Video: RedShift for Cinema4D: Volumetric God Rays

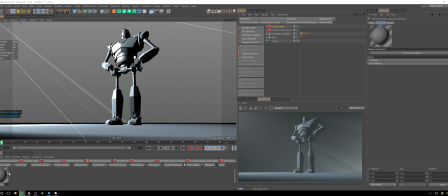So I'm gonna start with just the default Redshift material, name this iron, and I'm gonna actually use the preset iron for this. It's an iron giant, so we can use iron. Throw that on there really quickly, get some nice looking iron, and I'm gonna throw the
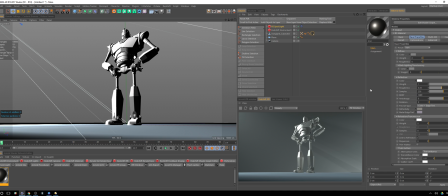BRDF to GGX at the moment. That's just how interpolates it. I usually like GGX, but it's not working as well for me. It gets a little too rounded in the lighting. I like having the contrast here, the way iron should look. And the roughness, I'm gonna bring up to 0.5, just a little bit more,
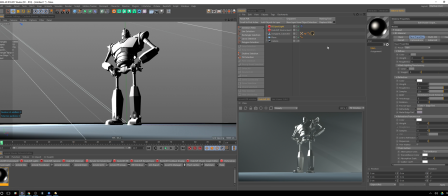get a little bit more wrap of those shadows around the edges there on the contour intersections. So for the floor, I like having a glass floor. It gives a little bit of reflection of the object,
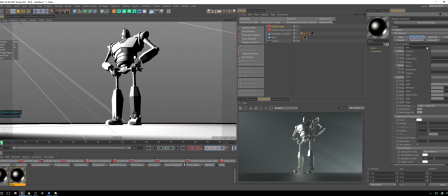plus kind of makes it look like it's in a car commercial. So we're going to throw a glass preset on there.
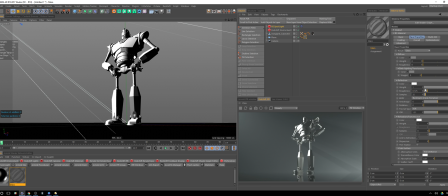I'm going to up the samples to 32 here, make this 0.125, just a slight bit of roughness going in, get a little bit of blur in there. Now we're really starting to have our scene come together. You can even see back here that the volumetric lighting is reflecting off the glass too.
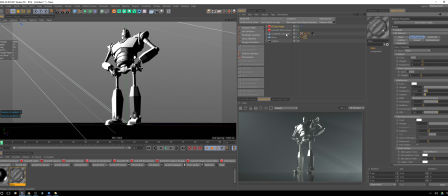It kind of gives this hazy feel, which I really like. But we can take this even further. And the way we're going to do that is by dividing up the light and really giving some god rays to the scene.
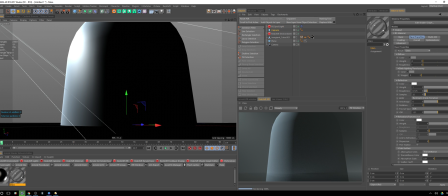I'm going to throw a capsule in here, and that's obviously too huge.
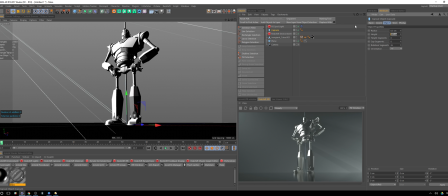I'm going to bring it down to about 0.5 and maybe 10 should do it. Let's look, take a look at this guy. It's looking good. And because we're going to want it sitting this way, I'm going to put it on the Z orientation and go ahead and throw this into a cloner.
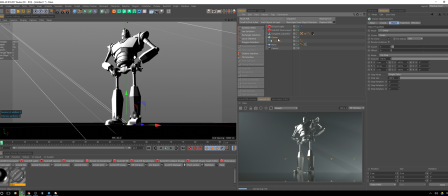And in the cloner, we're going to make a grid, and that grid isn't going to have any on the Y. It's probably going to have about 50 on the X and maybe 20 this way.
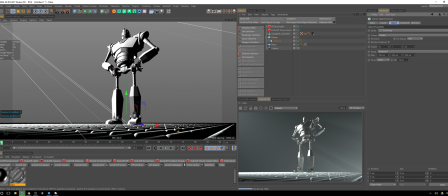And you can see it's starting to lay out on the floor here, but we're going to have to put it into the air. I think we can probably do like 250 here by 300.
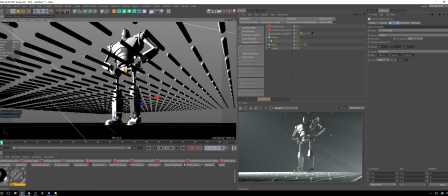Spread those out, bring that in the air, and you'll see in a second,
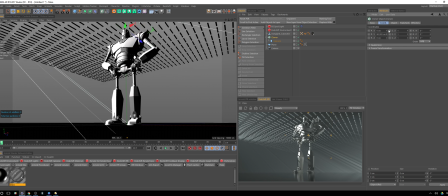as this lifts up, it starts to divide the rays a bit more.
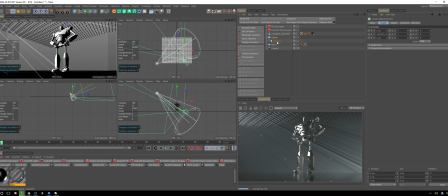And make sure our light is really getting over that grid a bit more.
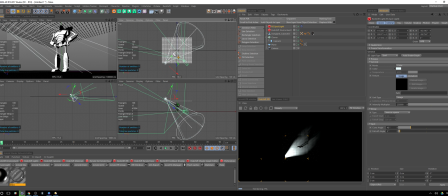Come over here, go back into this.
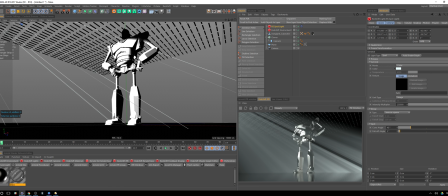There you go. Now you can see those lights are really getting divided up. But I'm not really liking that we have this harsh shadow on the face, so I'm going to duplicate this light.
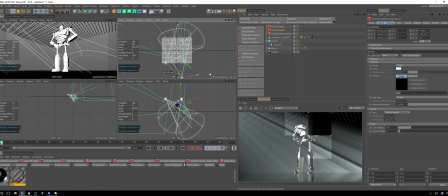Come in here, bring it over here, get some more light on our giant's face,
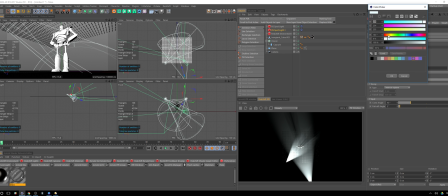and I'm actually gonna just warm this one up, have some nice juxtaposition between the two.
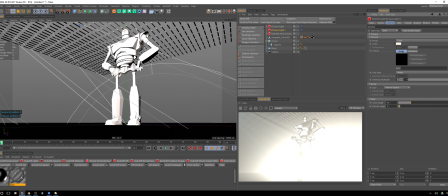But man, that is bright, so let's bring this down quite a bit.
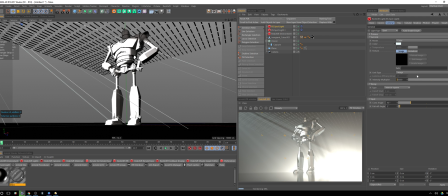And you know what, I'm gonna even bring this one down some, see what we can get going on there.
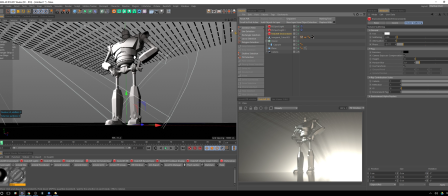Huh, why am I getting that reflection in the back there? That shouldn't be happening so much.
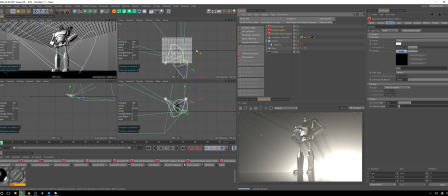I didn't move the light there. Let's move this off to the side a little bit more.
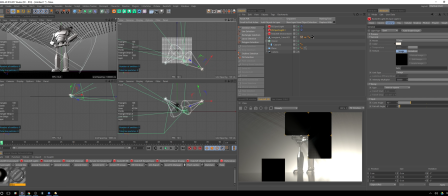See if I can combat that. That's a strange reflection that's happening.
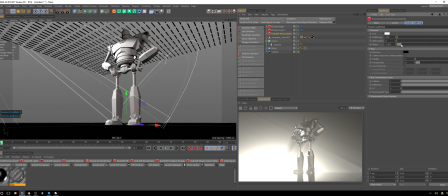Man, that is like really scattering. So I'm gonna go ahead and adjust this a bit more. Not really liking that. Maybe if I go the other way, I can combat that.
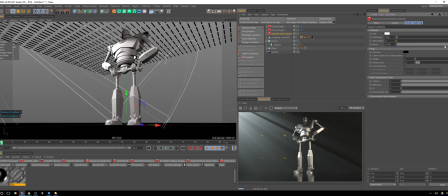That's starting to help. I guess it's because I was going from foreground to background and getting rid of the fog that way.